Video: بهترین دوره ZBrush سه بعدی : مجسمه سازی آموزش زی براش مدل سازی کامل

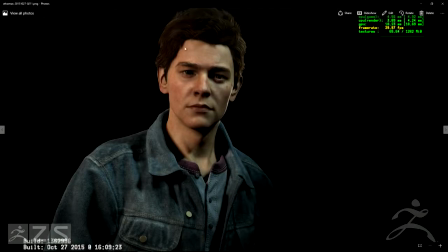Soa helped a lot with the hair on this character.
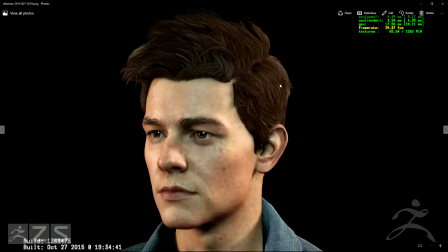After we got it blocked in, she took it and created some of the hair cards at the time.
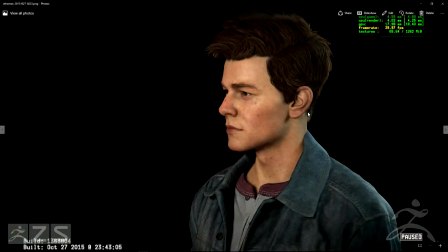So thanks, Soa. You're awesome.
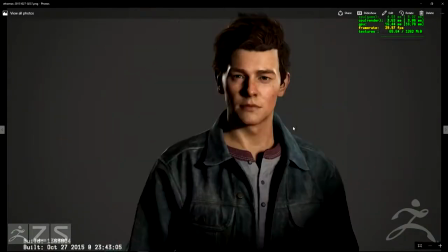Yeah, so the character, just putting it in different, again, lighting situations and making sure it feels cool or feels like the concept.
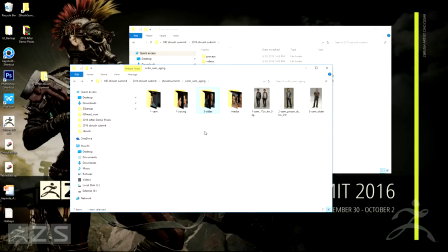After the younger version was created, there was they wanted to tell the story of him, his time throughout prison, and so almost like a middle ground version, I forgot how old he was at that, 20, 24, 25? Like mid-20s. Yeah, mid-20s. Yeah, a version of him was created.
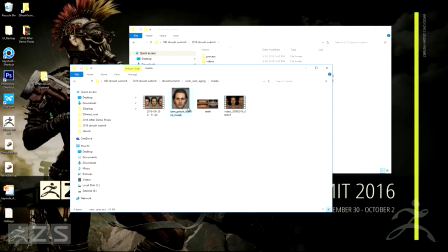For that one, the process for me was kind of, wrong one actually. The process for that one was kind of simpler.
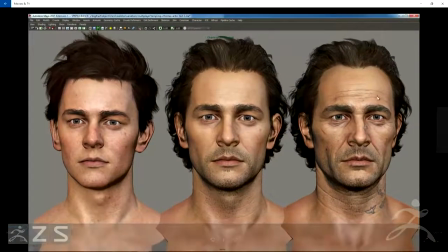It was basically a blend shape between the older Sam and the younger Sam, 25, 50%.
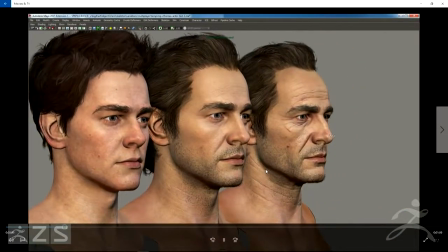And we shared similar textures and,
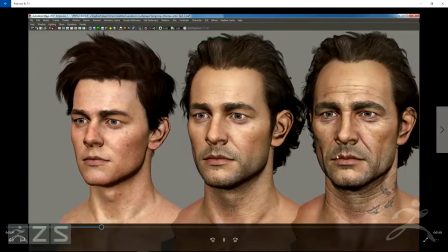toned it down a bit, a lot of the wrinkles and stuff like that in his feature, just to make him feel a lot younger.
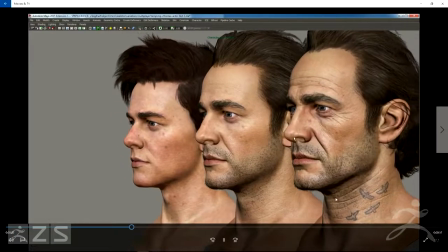Changing the hairline? Changing the hairline. I have a clip of that one as well.
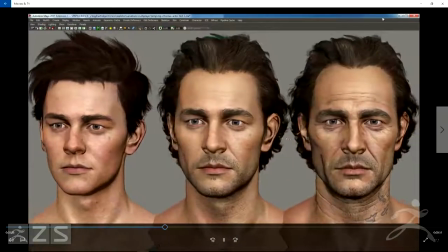But so this is what it looks like in Maya before it gets put to the game, and you can see it's just a blend between the younger and the older one.
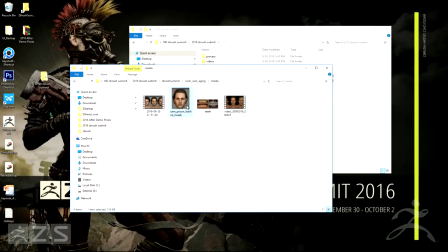I can just go from here, but so here's one of those changes that we had to make.
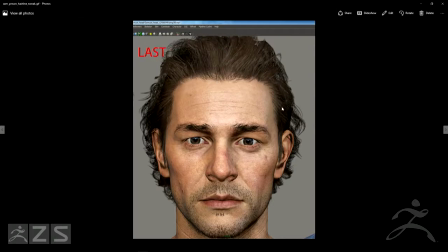It was subtle, but it was definitely still something that the director wanted. Changing the hairline, for this character and trying to get it to be an appropriate age marking.
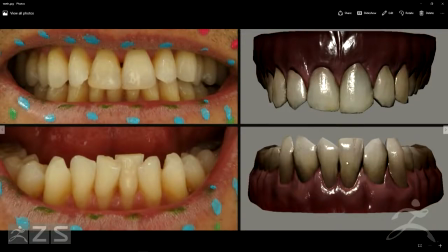So even something as subtle as like his teeth shape, I know we had to model in, the shape of his teeth, and the fact that he was in prison for a while, just, he had bad teeth or kind of, yeah, just kind of grody.
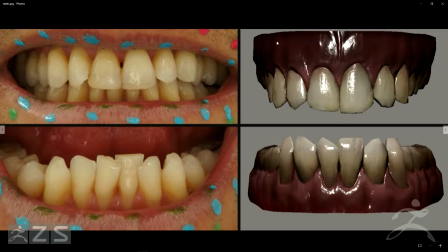I think the color map of this eventually changed the gum, because this one's a bit too dark, I remember that.
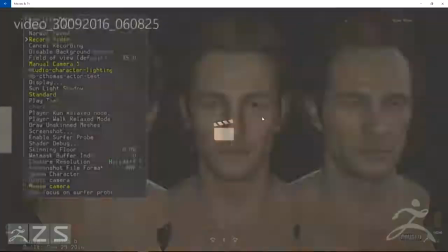But and then this is what they all kind of look like in game.
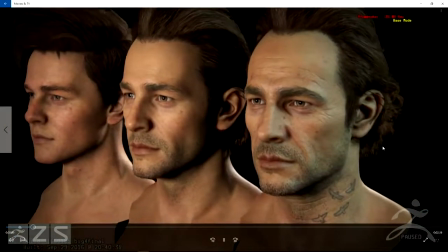And we do this a lot too with a lot of the characters. I remember there was a time when we had each one of these characters beside Drake, just to make sure they're in the same world,
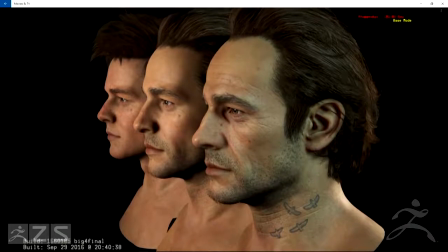because they eventually have to share the same space and same cinematics,
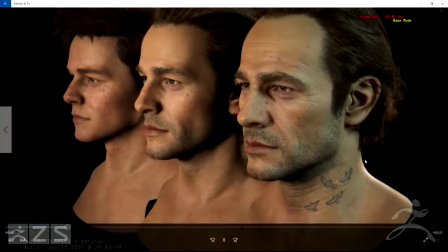and so we had to make sure that they all fit within that universe. Yeah. So the room that you guys are seeing over here, we call it character lighting room.
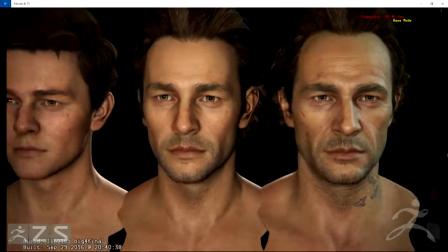We have this lighting room, and we have a bunch of different lightings.
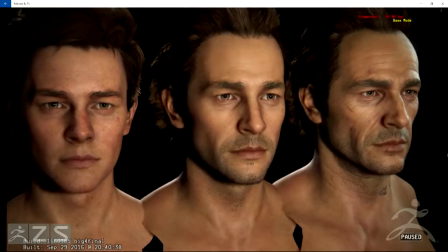And when we have our characters, and we just directly build in here,
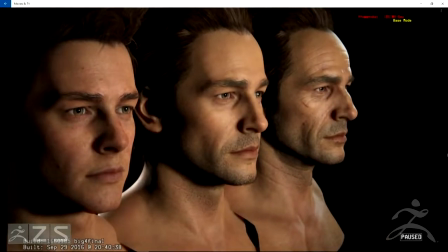and we can just walk around and move to different lighting and make sure that they look consistent with Drake, belong to like Uncharted 4.
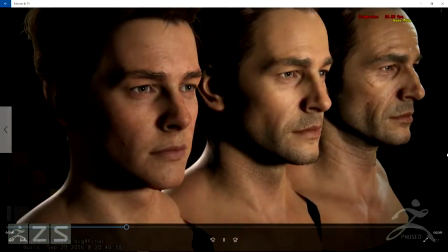Yeah.
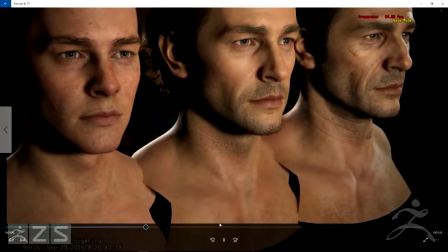So yeah, that's, here, let me see what else we can talk about.
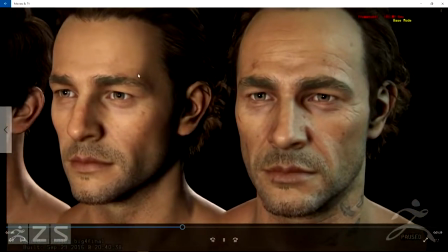So again, like making sure the skin color was consistent throughout each character was kind of important.
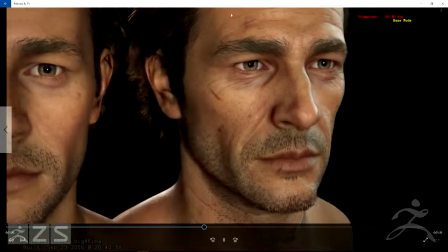In this version, he's been through hell. He's gone through prison for a while, so he's a bit more,
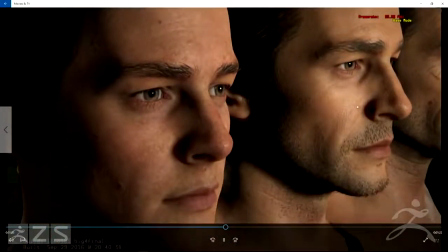beat up and gaunt, and this is a younger version of him that hadn't seen a lot yet.
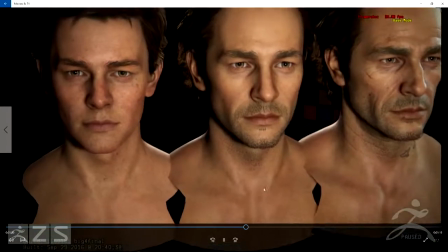Him and Drake are young, scrappy dudes. So yeah, that's kind of that for that guy.
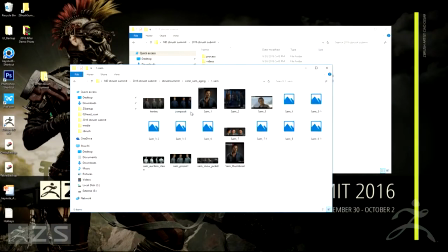And I'm going to show just some of the final, I guess,
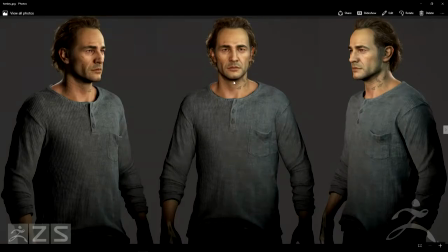shots of Sam in different outfits that we had to make in general for these guys.